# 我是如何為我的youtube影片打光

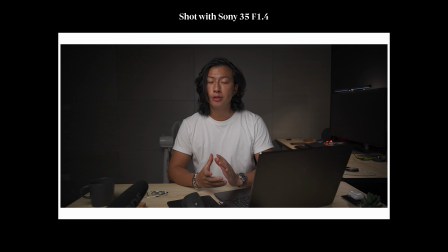7:43 4來拍這種TALK IN TID的影片那我個人其實沒有很喜歡就是35的帶來的感覺就是以這種TALK IN TID來講的話所以我後來都是使用24毫米就是可以容納進更多畫面然後也可以容納進更多我想要給大家看的東西那收音也是一個非常多人問的問題我目前使用的麥克風有兩個是我直接給大家看啦就是這樣子我是用一個HolyLand的這種無線麥克風作為一個
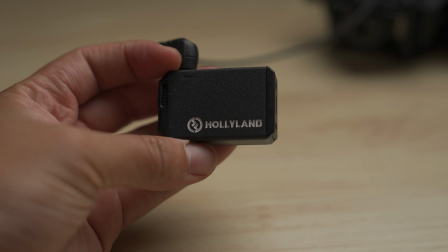8:16 應該是發射器吧然後再連一個Rode的VideoMic Pro Plus
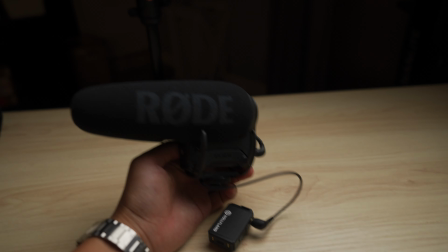8:24 還是Plus Pro之類的就是而且距離你越近越好就是如果你這樣子手拿的話反而會更好因為它的音可以收得更好但我自己是習慣把手空出來就是比較方便可以拿東西所以它距離我大概這個這樣的距離吧也沒有很遠那再來最後呢就是燈光我目前使用的這個key light
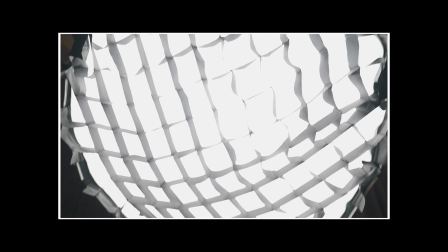8:49 就是在我斜右45度在上45度的這個key light另外呢是NetLite的Forza 300那這個燈我擁有蠻久了然後我也幫他拍過一部開箱影片大家有興趣可以去看一下
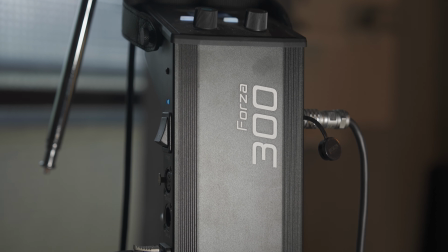9:02 然後呢你的key light你的主光呢最好是距離你比如說你這裡是0度最好是距離你45度左右的這個地方
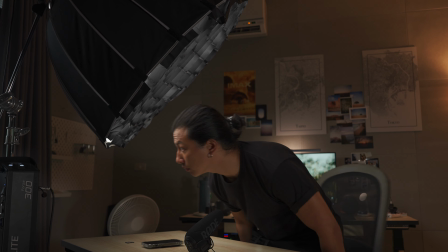9:10 然後再傾斜45度這樣打下來你的光線才會比較好
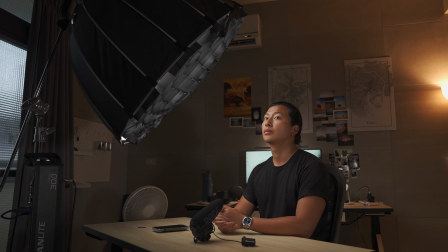9:16 那因為我目前還有打一個side light所以各位可能看不太清楚我的這個輪布朗光但我把這個Sightlight關掉給大家看一下
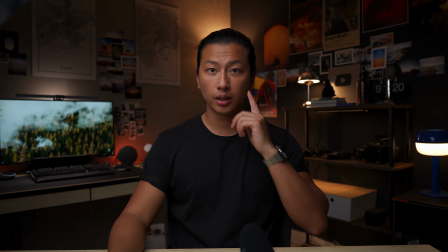9:27 比如說OK這樣的話呢我的這個三角就會非常非常的明顯那倫布朗光呢其實它的由來是以前有個畫家叫做倫布朗
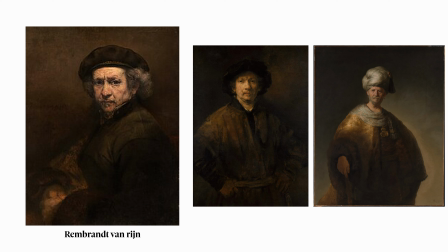9:37 那他畫人的時候呢他都很喜歡有一個這樣子的三角形就是在你的陰影處有一個三角形所以後來人們就把這個打光的方法叫做倫布朗光那因為我自己是想要追求一個有點畫面裡不要太多陰影的當然你想因為我之前也是都這樣打其實也無所謂也蠻好看的那我就是今天突然想要打一個教大家打怎麼打一個side light那side light呢顧名思義就是你的輔光那輔光基本上就是從你key light的旁邊打過來那我自己是直接放在側邊就是可以打到這邊的光
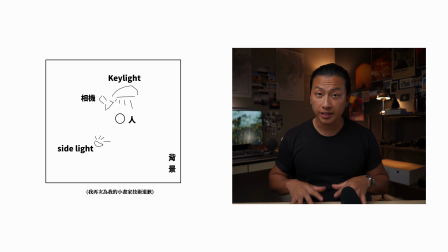10:16 讓我的臉沒有這麼重的陰影那你的side light的強度要比key light小我不確定數值是多少我並不是一個多專業的就是燈光組的但我自己是設定在目前是1%的亮度我的Sightlight就是有基本上有一些輔助就好了那然後呢我的背景的光呢那首先這個大家看到嗎
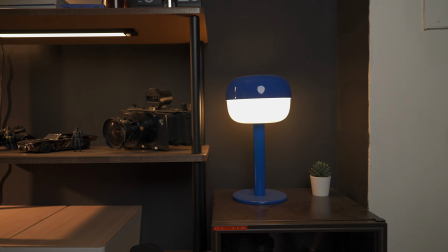10:38 這個光是我記得也是IKEA買的那它的名字呢我不會念大家可以去看一下那我買藍色的原因是因為我覺得我的背景已經夠黑了就是已經夠沒有顏色了所以我想要有一點可愛的顏色在裡面所以我就選擇藍色加上李偉說藍色很好看我就買了藍色然後呢 我的後面這一盞落地燈 它也是IKEA的名字 我永遠不會念那它是有點金屬的感覺
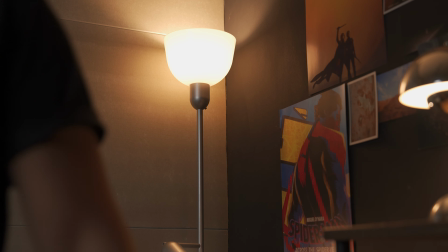11:06 有點工業風的感覺我個人是蠻喜歡的那我另外很喜歡的它另一個點呢
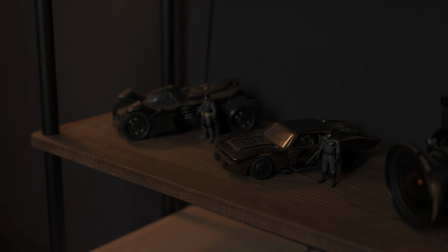11:11 就是它下面還有一個小燈它可以往這邊打就是可以把我的這些蝙蝠俠一些想要展示的東西給大家看到因為如果沒有那張燈的話
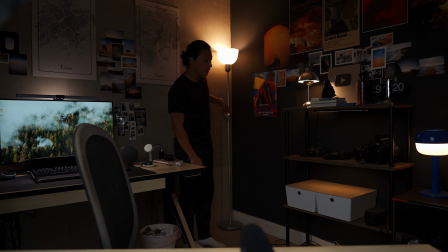11:24 我給大家看一下沒有那張燈就會變這樣就是這裡會變得比較暗一點所以我自己是也喜歡它的這個小燈的設計然後呢我的這個櫃子下面其實它的木板這邊都有貼一些這個磁吸感應燈條就是如果都沒有這些光的話我給大家看一下OK 各位可以看到
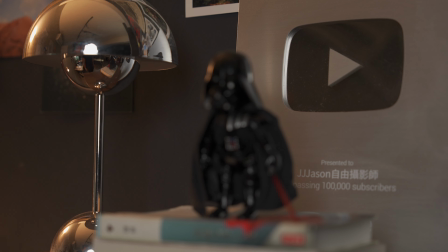11:44 就是我的這個地方就會變得非常暗大家有注意到這個difference嗎